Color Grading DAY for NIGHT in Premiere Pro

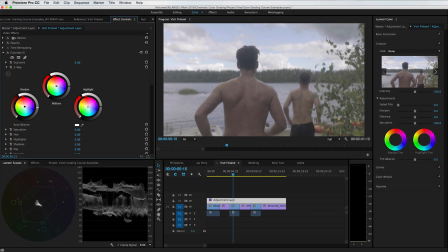[4:05]
So first off, I'm going to really drop down the exposure.
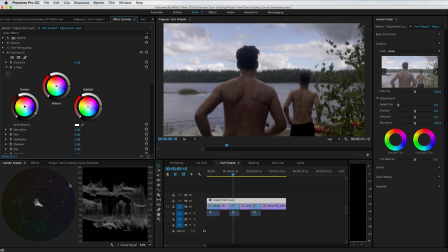[4:12]
And it's okay even if I crush the blacks a little bit more in this case because it is nighttime, so it's realistic that
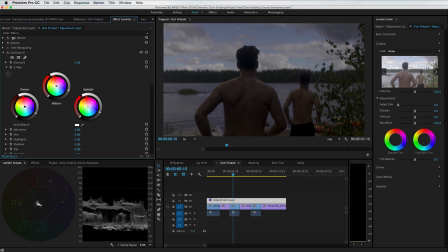[4:23]
that there would be more black areas. And we're just gonna bring this way down. The highlights in this case kind of give it away a little bit because you wouldn't get clouds like this.
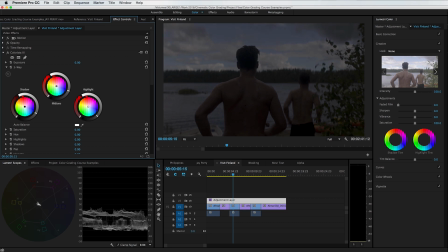[4:38]
You wouldn't get a cloud look like this at nighttime. So I'm just gonna play around here until it looks pretty realistic.
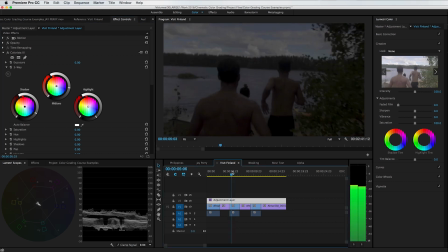[4:49]
Let's play that for a second. That's looking better already.
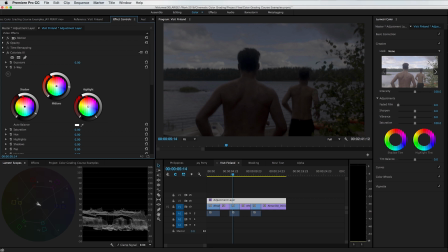And then let's start adding some of that blue tint. So we're gonna add blue to the highlights here.
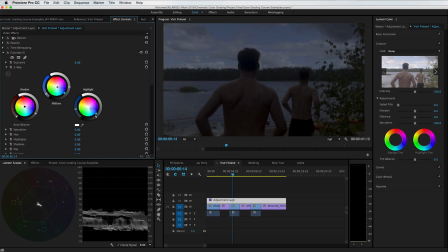[5:12]
We're gonna add blue to the midtones. And then we're gonna desaturate. At nighttime, you don't have very much saturation, so it shouldn't be all that saturated.
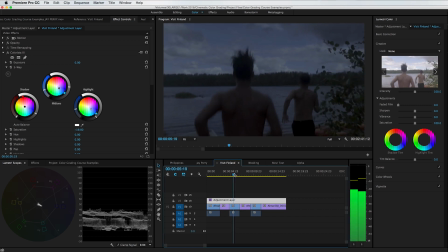[5:30]
I mean, stylistically, you could go for that kind of look. So that's what we have so far.
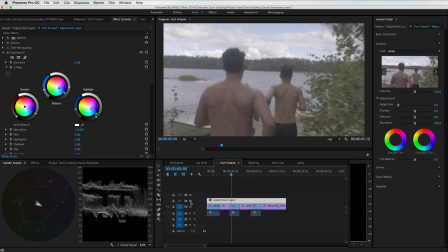[5:37]
So that's what we started with. And this is what we have for nighttime.
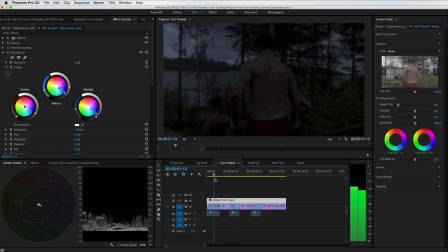[5:42]
Let's see how it affects the other clips. So we have three drone clips here.
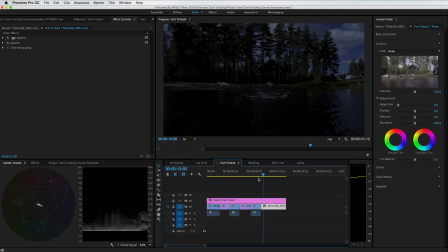[5:47]
And so it's obviously not working for those right now. But for the Sony shots, it's looking pretty good.
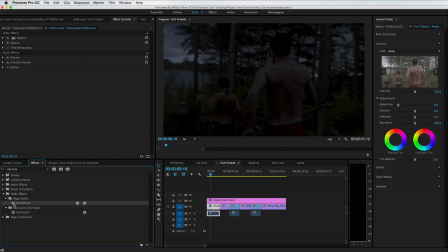[5:54]
This one's darker, so we're gonna go colorista. We're gonna add it to that clip. And we're just gonna bring up the mid-tones a little bit.
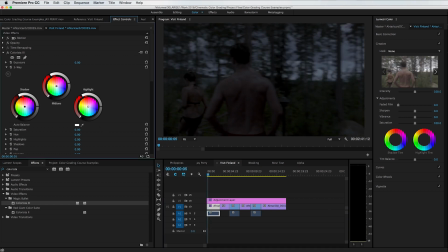[6:05]
Maybe lift the blacks just a tad.
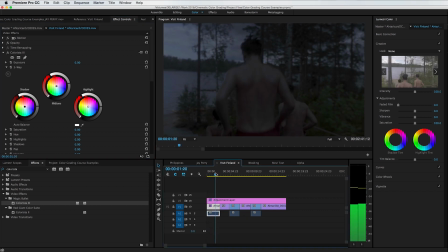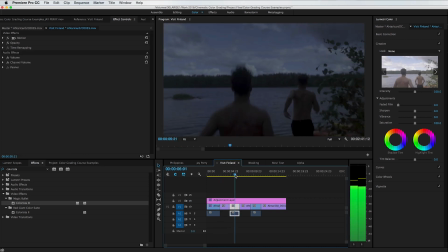[6:14]
There you have it. That one's pretty good. And this one actually looks pretty realistic.
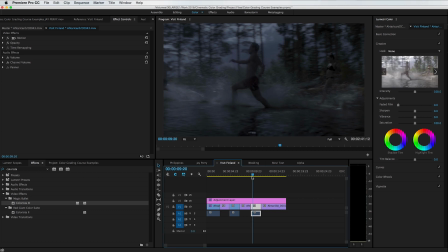[6:22]
It looks like moonlight is coming through and it's nighttime. That looks good.
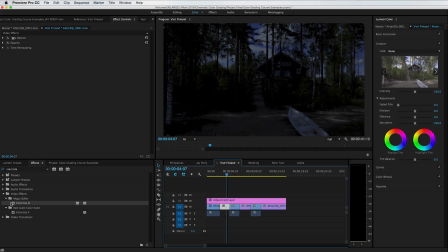[6:27]
So now we'll deal with these drone clips. Put colorista on there.
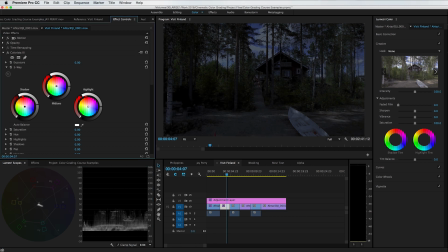[6:34]
And so we can see that the blacks are just being crushed way too much here. So we'll add a little bit more exposure. And let's see if they match. That's pretty good.
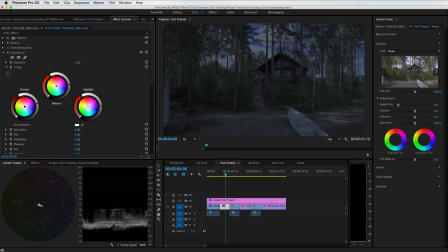[6:53]
Maybe we want to add a little bit more to the highlights. Not much. I think this needs to be a little bit darker.
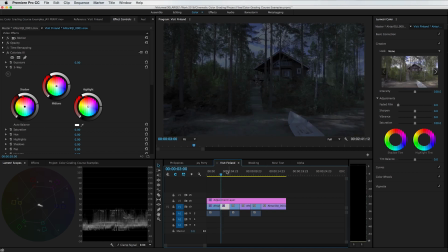[7:12]
And we can see in the waveform how they match. It's looking pretty good. We can see also on the vectorscope that saturation-wise, they actually don't match that well.
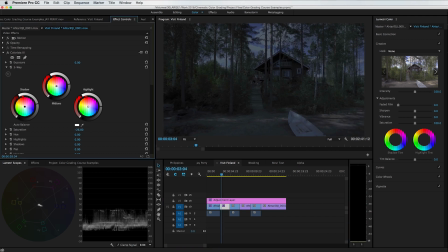[7:28]
So we're gonna desaturate this drone footage a little bit more to get it more in line with the Sony footage. So it's still a little bit more saturated.
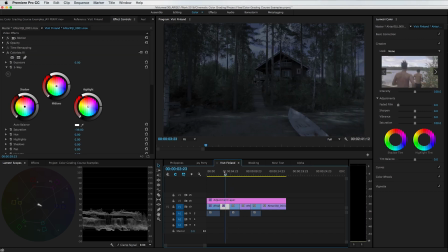[7:44]
That's looking pretty good now. It's a little bit hard to see them, so maybe we just add a little bit more exposure here. There we go. And then we can copy that and paste it to the other drone clips.
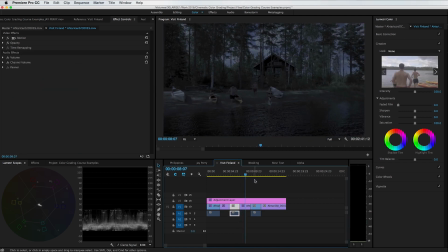And then the last one here. So that's looking pretty good.